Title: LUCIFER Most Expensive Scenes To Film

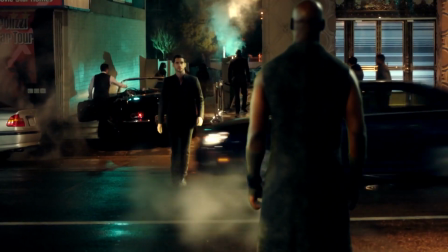[4:25]
As for the show, removing his wings was a cost-effective move. Why?
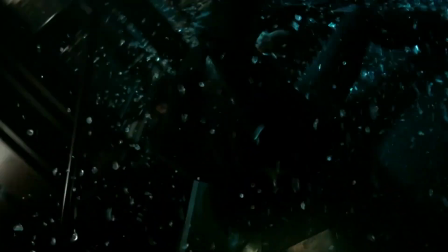[4:30]
It's simple, really. Once you realize how much the damn thing costs to design and then to include in the scenes,
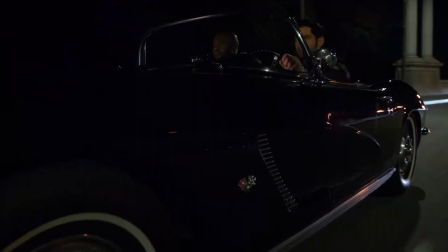[4:36]
the showrunners decided that it would be financially smarter to destroy Amenadiel's wings.
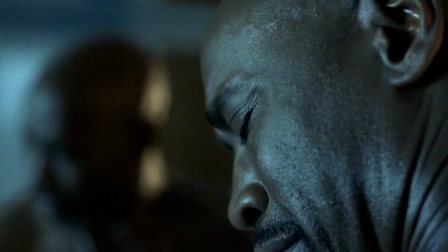[4:41]
Now, think about this for a second.
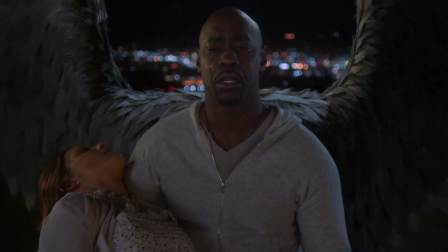[4:44]
The CGI for the wings was so expensive that they would rather change the entire plot instead of paying someone to design them. Well, guess that's what happens when you hire a company that does the VFX for The Conjuring 2, The Walking Dead, and even Stranger Things.
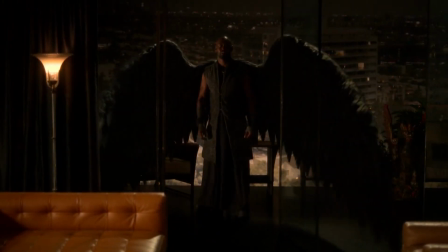[5:00]
Even though they were the first wings these special effects teams did,
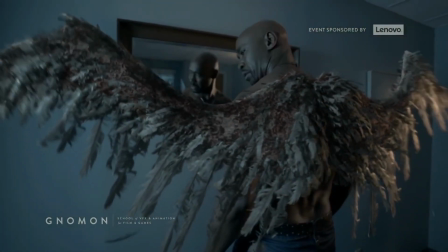[5:03]
They had to cut them out of the show and make it seem like Amenadiel lost them because they were way too expensive to produce.
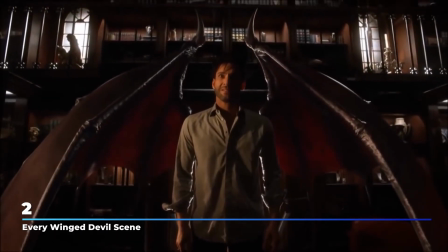[5:11]
2. Every Winged Devil Scene If you thought creating Amenadiel's wings would be too expensive,
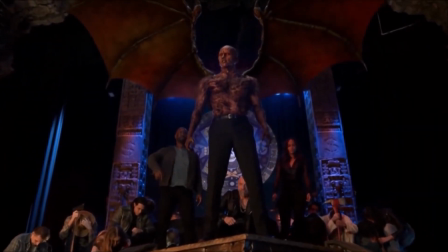[5:17]
what would you think the price is for fundamentally changing the outlook of an entire character?
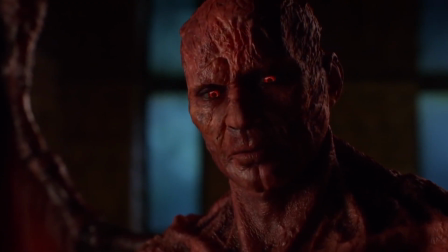[5:22]
Because that's exactly what Lucifer had to go through. Ever since the final episode in Season 4, Lucifer and his leathery demon wings,
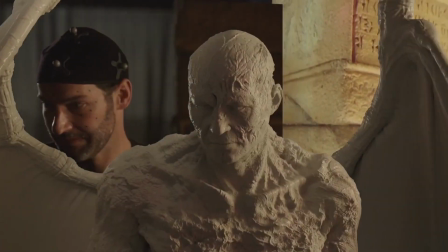[5:31]
his burned red skin, and his charred face with red eyes became a standard on the show.
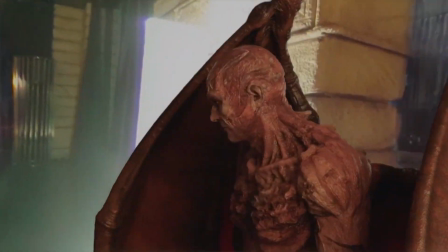[5:36]
That's partly because the budget per season increased after the Netflix took Lucifer under their wing.
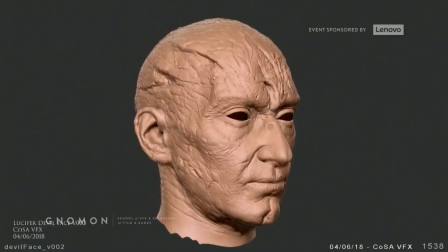[5:42]
Still, they had to budget and use VFX wisely because creating Lucifer's demon head was not as cheap as the show made it seem.
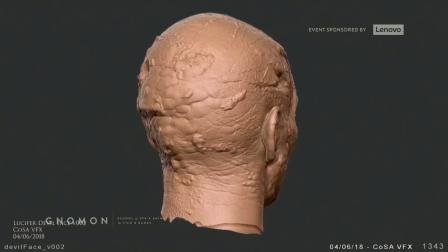[5:50]
Now, first of all, they didn't want to use prosthetics or makeup for the devil face because they wanted to add all of those scars and indentations in the head.
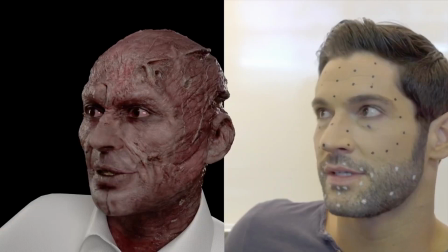[5:59]
Plus, they didn't want the devil's face to look different from Tom's real face. This is why you can see some similarities between Lucifer's face and Tom's face.
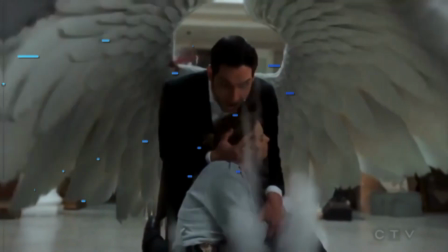[6:08]
Number 1.
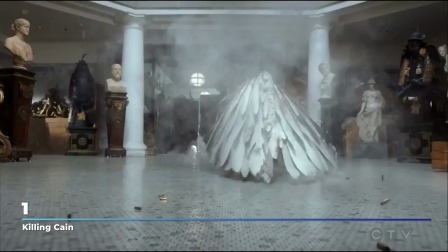[6:09]
Killing Cain And finally, we come to the most expensive scene of all, the one where Lucifer kills Cain at the end of Season 3.
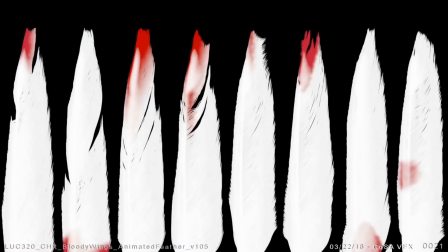[6:17]
What was so difficult here? Well how about the fact that every bloody, broken, and clean feather needed to be drawn by hand.
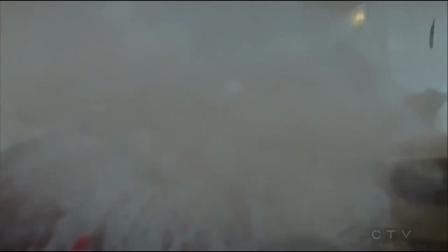[6:25]
And the scene was in slow motion, which means instead of the standard 200 FPS, they had to do something like 1000 FPS.
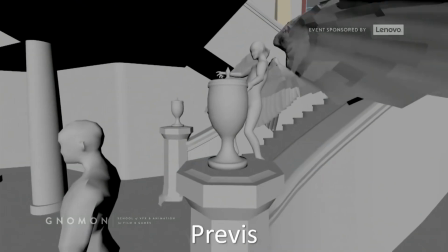[6:35]
Multiply that by the number of feathers and bullet holes, and you'd find out exactly why people charge so much for special effects.
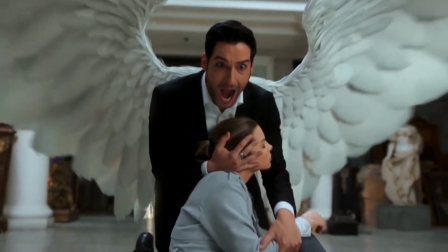[6:42]
But that's not all. When Lucifer covered Chloe with his wings, those bullets broke some of his feathers.
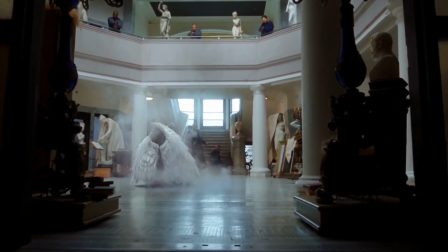[6:48]
So instead of the regular wings they made for the first set of wings,
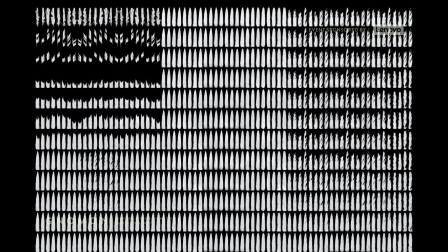[6:52]
now they had to make an entirely new broken set of wings and a set of wings with blood stains on them.
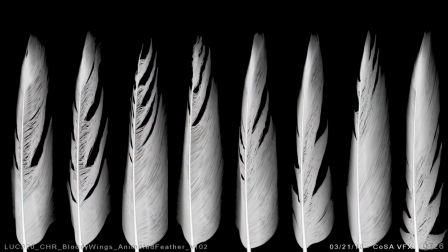[6:58]
But remember, the blood couldn't cover the whole feather, so that's why they had to design a few feathers that were bloodied in the middle, a few at the bottom and a few at the top.
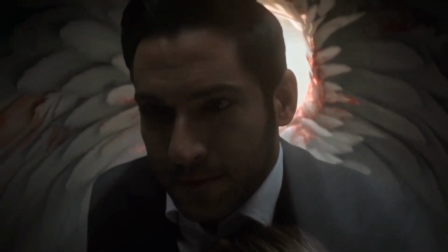[7:07]
Fun fact, they wanted to make Lucifer carry Chloe to the top of the building after Cain's men stopped firing at him.
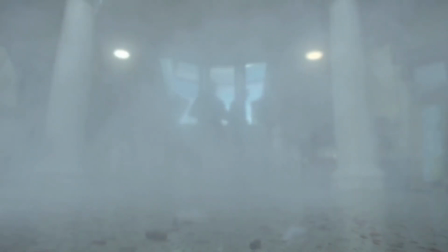[7:13]
But at that point, they burned through their entire budget and now they had to settle for a cutscene where they just showed Chloe and Lucifer on top of the building's roof.
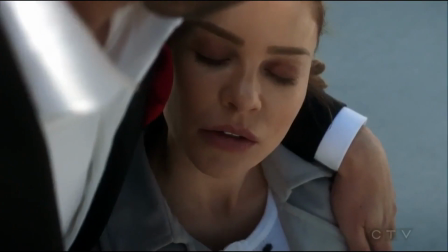[7:22]
After all of this grueling work came the hard part.
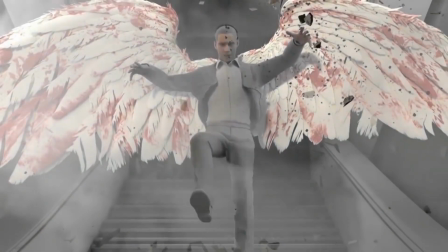[7:25]
When Lucifer files into the room, the silhouette you see flying is a completely CGI'd version of the Devil.
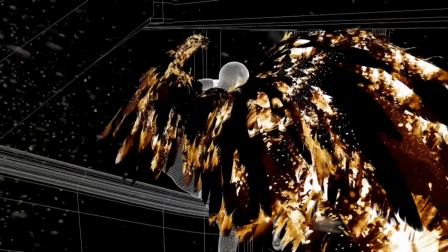[7:32]
The remainder of the scene was mostly CGI'd.
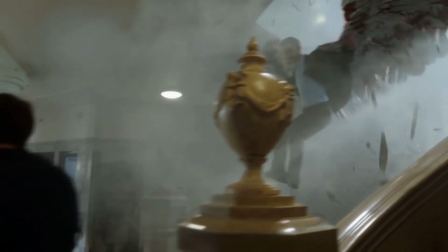[7:35]
Whether that was Lucifer breaking the vases with his wings or him feather punching bad guys in the face, it all had to be done in the special effects studio.
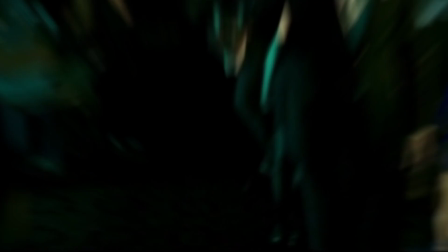[7:44]
Now that's a lot of feather design if you ask us. On a related note, what epic battle would you like to see in Season 6?
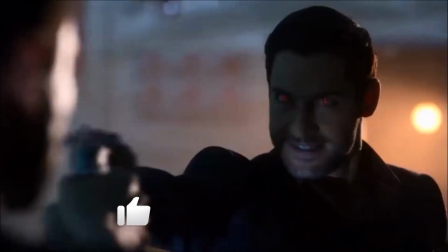[7:52]
You can tell us in the comments section below. If you like more videos like these, don't forget to subscribe to our channel and hit the bell icon so you never miss any of them.
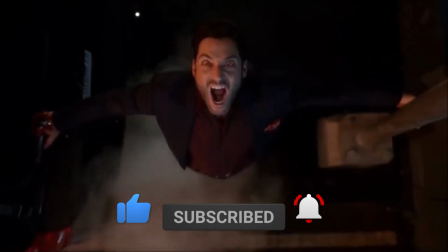[8:01]
And as always, thanks for watching, guys.